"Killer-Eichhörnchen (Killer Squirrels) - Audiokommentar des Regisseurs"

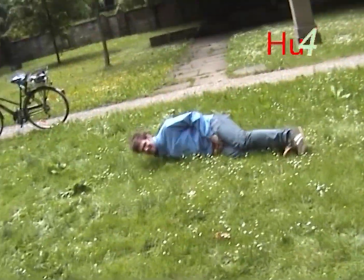8:17 In einem der ersten Takes rannte er einen riesigen Halbkreis wirklich lange herum und da kamen auch die alten Leute.
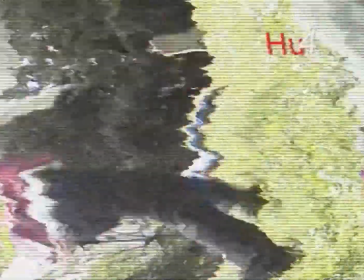8:22 So. Und jetzt der Kameramann hat Probleme. Ich renne weg. Der Pate ist entsetzt.
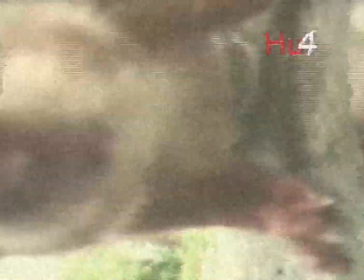8:27 Und diese Aufnahme hat SNB gemacht für mich im Park mit einer Kamera und die ist einfach genial geworden.
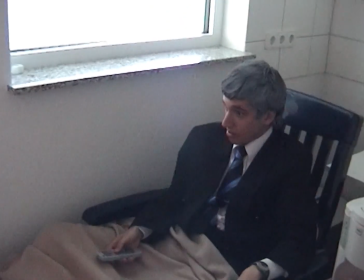8:33 Eine Nuss über der Kamera versteckt und das Eichhörnchen kam darauf zu, hat dran geschnuppert und es sieht wirklich gut aus.
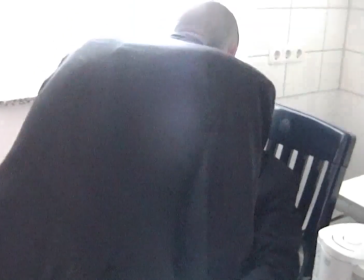8:39 Ja, diese Szene war auch recht schwierig zu drehen, weil wir immer lachen mussten.
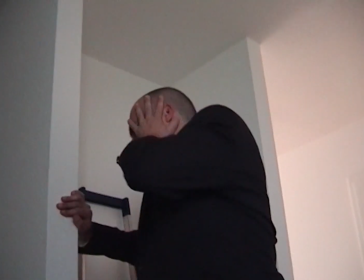8:44 Und besonders die Nahaufnahme von Gregors Gesicht finde ich irgendwie witzig. Die Perspektive oder sein Gesichtsausdruck ist einfach lustig.
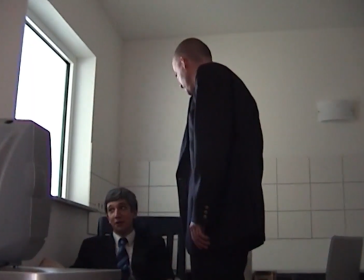8:51 Und das Ganze mit dem Fernseher, wir haben einiges probiert. Also dachten wir, okay, keine Signal, bin ich an allem schuld?
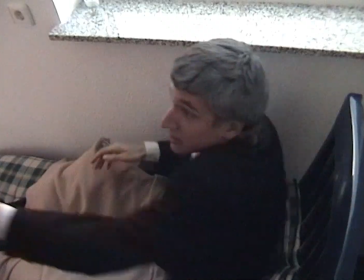8:59 Ja. Ja, jetzt sieht man, der Pate ist böse. Wieder eine Ohrfeige.
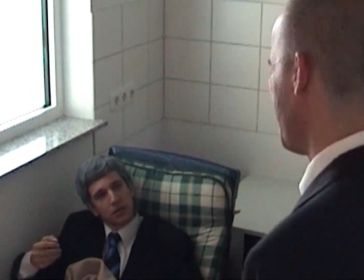9:05 Vincenzo kriegt dauernd Ohrfeigen. Als ich das Drehbuch schrieb, hatte ich gar nicht gemerkt, dass er eigentlich in jeder Szene 1 oder 2 Ohrfeigen kriegt.
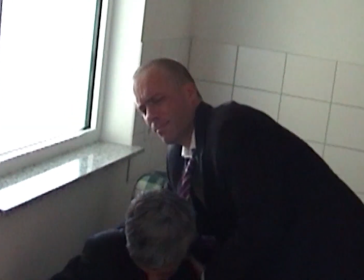9:12 Aber ja, im Film fand ich es dann witzig. Wie er mich aufhebt, war von ihm improvisiert.
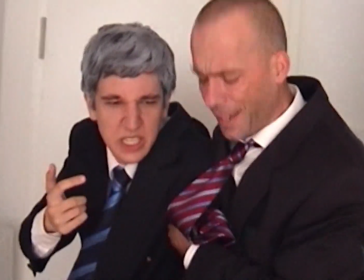9:18 Ich wollte eigentlich aufstehen und er stützte mich dann so ab und es passte einfach perfekt zum alten Paten.
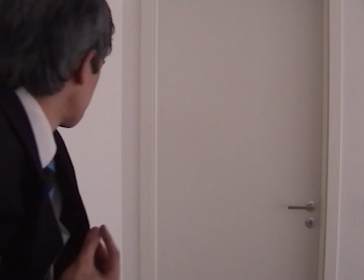9:24 War überraschend, aber in 3 Takes abgedreht und wirklich witzig. Und jetzt begegnen wir gleich wieder Luigi.
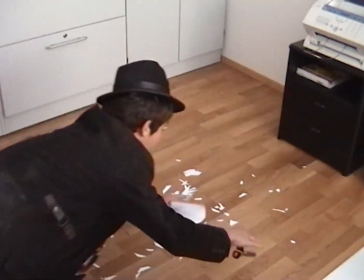9:30 Mal sehen, was er gemacht hat, während er im Büro war. Alles.
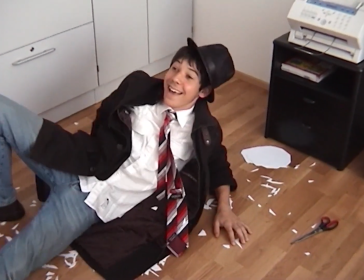9:35 Wie gesagt, es dauerte ewig, diese Szenen zu drehen. Das hier war sicher 1,5 bis 2 Stunden.
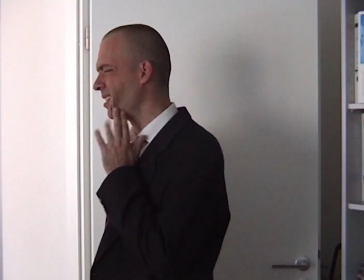9:40 Ich bestehe immer darauf, aus sehr vielen Kameraperspektiven zu filmen. Jeweils mindestens 1 bis 2 gute Takes.
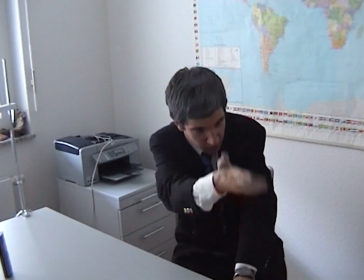9:46 Deshalb dauert es immer ein wenig. Ja, und jetzt Luigi. Er hat einfach gut gespielt, die Rolle von Luigi.
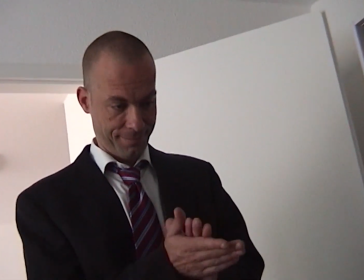9:54 Es ist einfach witzig. Ich habe so viele Takes eigentlich gemacht von allem,
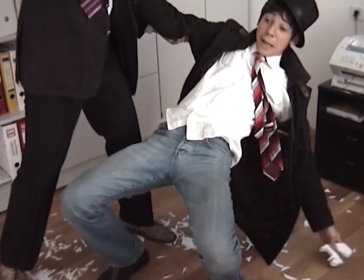9:59 dass ich denke, wenn ich das Material verloren hätte, was ich im Film verwendet hatte, hätte ich aus den Outtakes nochmal den fertigen Film zusammenbasteln können.
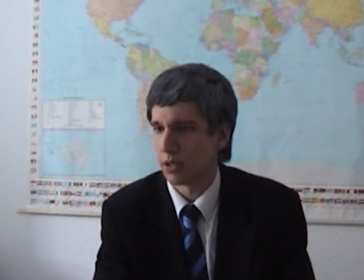10:06 Nicht viel schlechter als den fertigen Film. Also insgesamt 13 bis 14 Stunden Filmmaterial. Jetzt die Sache mit den Spielzeugfiguren.
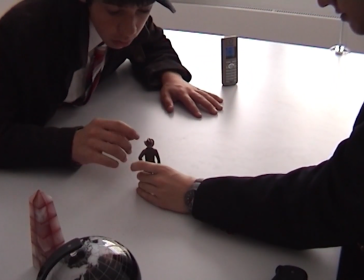10:13 Wieder extra für den Film im Spielwarenladen gekauft. Also eigentlich haben wir viel mehr für den Film gekauft, als man denken würde.
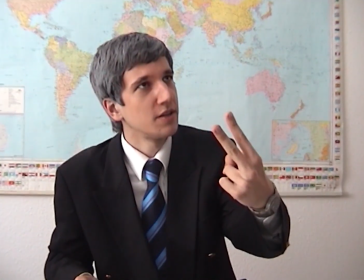10:19 Und alles aus meiner eigenen Kasse. Zum Beispiel der Hut, den Luigi anhatte, ist von mir.
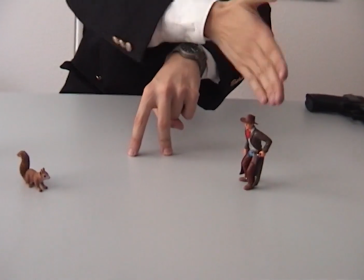10:25 Ja, die Krawatten stammen von mir. Die Pistolen auch. Die Pistolen sind übrigens Soft-Air-Pistolen, frei ab 14 Jahren, bevor jemand irgendwas sagen will.
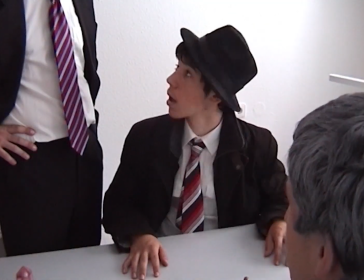10:35 Ja. Mir gefallen diese Gesichter einfach und immer diese kurzen Schnitte.
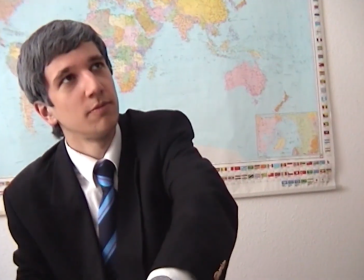10:40 Das ist so mein Schnittstil. Immer kurz hin und her schneiden, dass man sieht, was die Leute so machen.
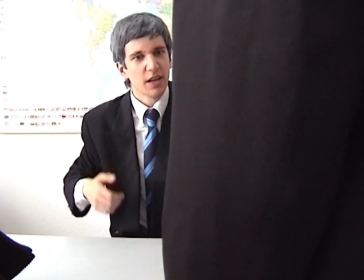10:45 Jetzt kommt eine ganz besondere Aufnahme, wo ich ihm den Geigenkasten gebe.
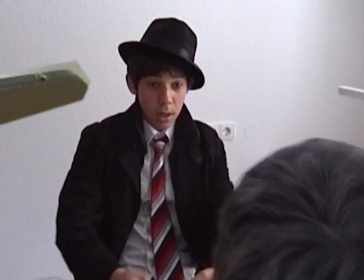10:49 Die eine Aufnahme, wo man ihn und Luigi, nämlich jetzt, so, die gab es nicht.
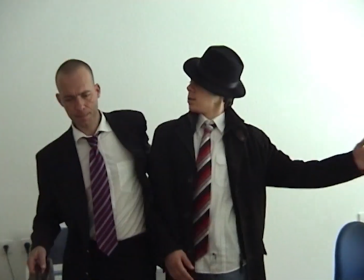10:55 Ich hatte sie vergessen zu filmen, weil so ein Stress war an dem Tag mit so vielen Takes, dass ich die Geige danach digital einmontiert habe, den Geigenkasten.
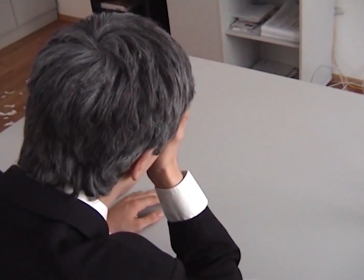11:04 Und wenn man sich einmal in Zeitraffer anschaut, die Aufnahme vorhin, dann wird man auch ein bisschen Spuren sehen.
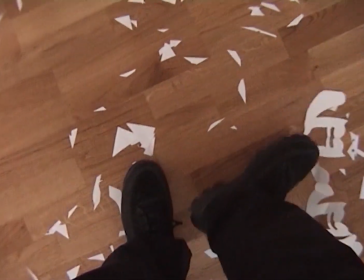11:09 Ich habe ziemlich viel digitale Nachbearbeitung auch gemacht an vielen Szenen, wo man sie nicht sieht. Und ich finde, das ist das Frustrierende bei der digitalen Nachbearbeitung.
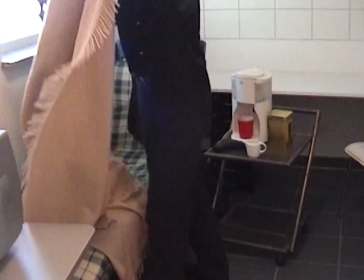11:16 Wenn man sie gut macht, dann merkt man nicht, dass sie gemacht wurde. Ja. Ach, hier hinten ist übrigens unter dem roten Becher, vor dem roten Becher, auch eine Waffe.
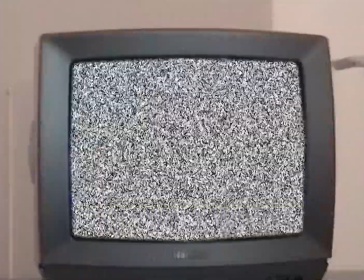11:25 Bei der Mafia liegen überall Waffen herum, das war mir wichtig. Ach, und hier der Dr. Eichhorn-Song.
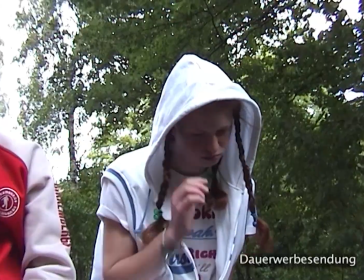11:30 Das ist übrigens die allerletzte Szene, die wir gefilmt haben. Diese Werbung mit den beiden Kindern, sehr, sehr lustig gewesen.
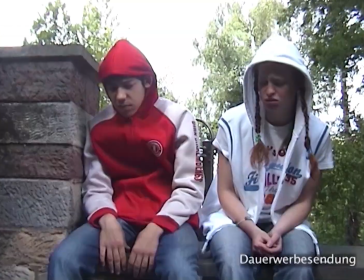11:38 Auch viele Takes, Making-of ein bisschen zu sehen. Und jetzt kommt der Song.
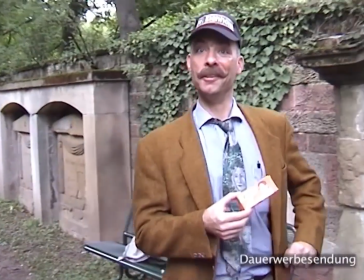11:43 Den Text hatte ich geschrieben und die Melodie habe ich und Gregor zusammen komponiert.
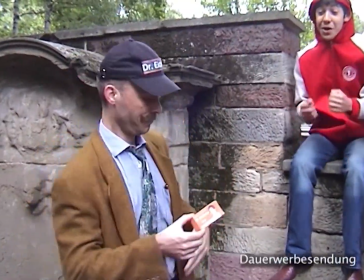11:49 Und Gregor hat es dann komplett selber gesungen. Er hat sowohl sich selber als auch die Kinder gesungen.
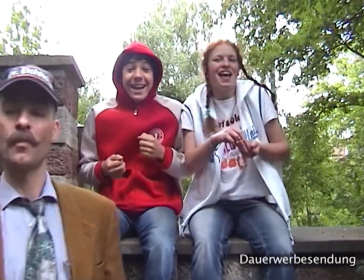11:55 Die Kinder sind überhaupt nicht digital irgendwie höher gemacht, die Stimmen. Ist alles, wie er es gesungen hat. 3 Takes übereinander gelegt, dass es noch pur klingt.
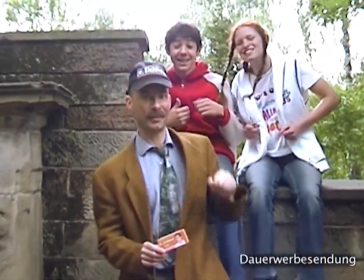12:02 Es war sehr, sehr lustig, die Aufnahmen. Er hat sicher 20 Takes mit seiner normalen Stimme gemacht.
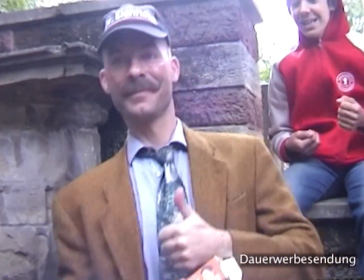12:08 3 Takes von den Kindern, weil viel mehr auch nicht drin war. Und ja, die Begleitung ist total billig auf der Hammond-Orgel,
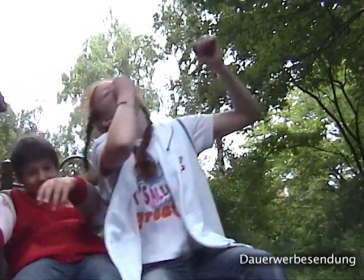12:16 habe ich am Tag bei der Aufnahme noch kurz vorher gespielt und ist bewusst auf Billigwerbung getrimmt.
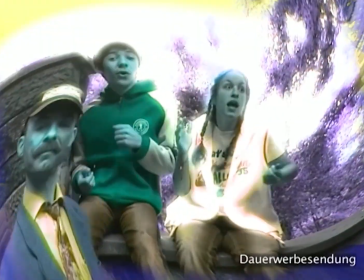12:22 Und ich bin eigentlich begeistert von seinen Gesten und seiner Kostümierung.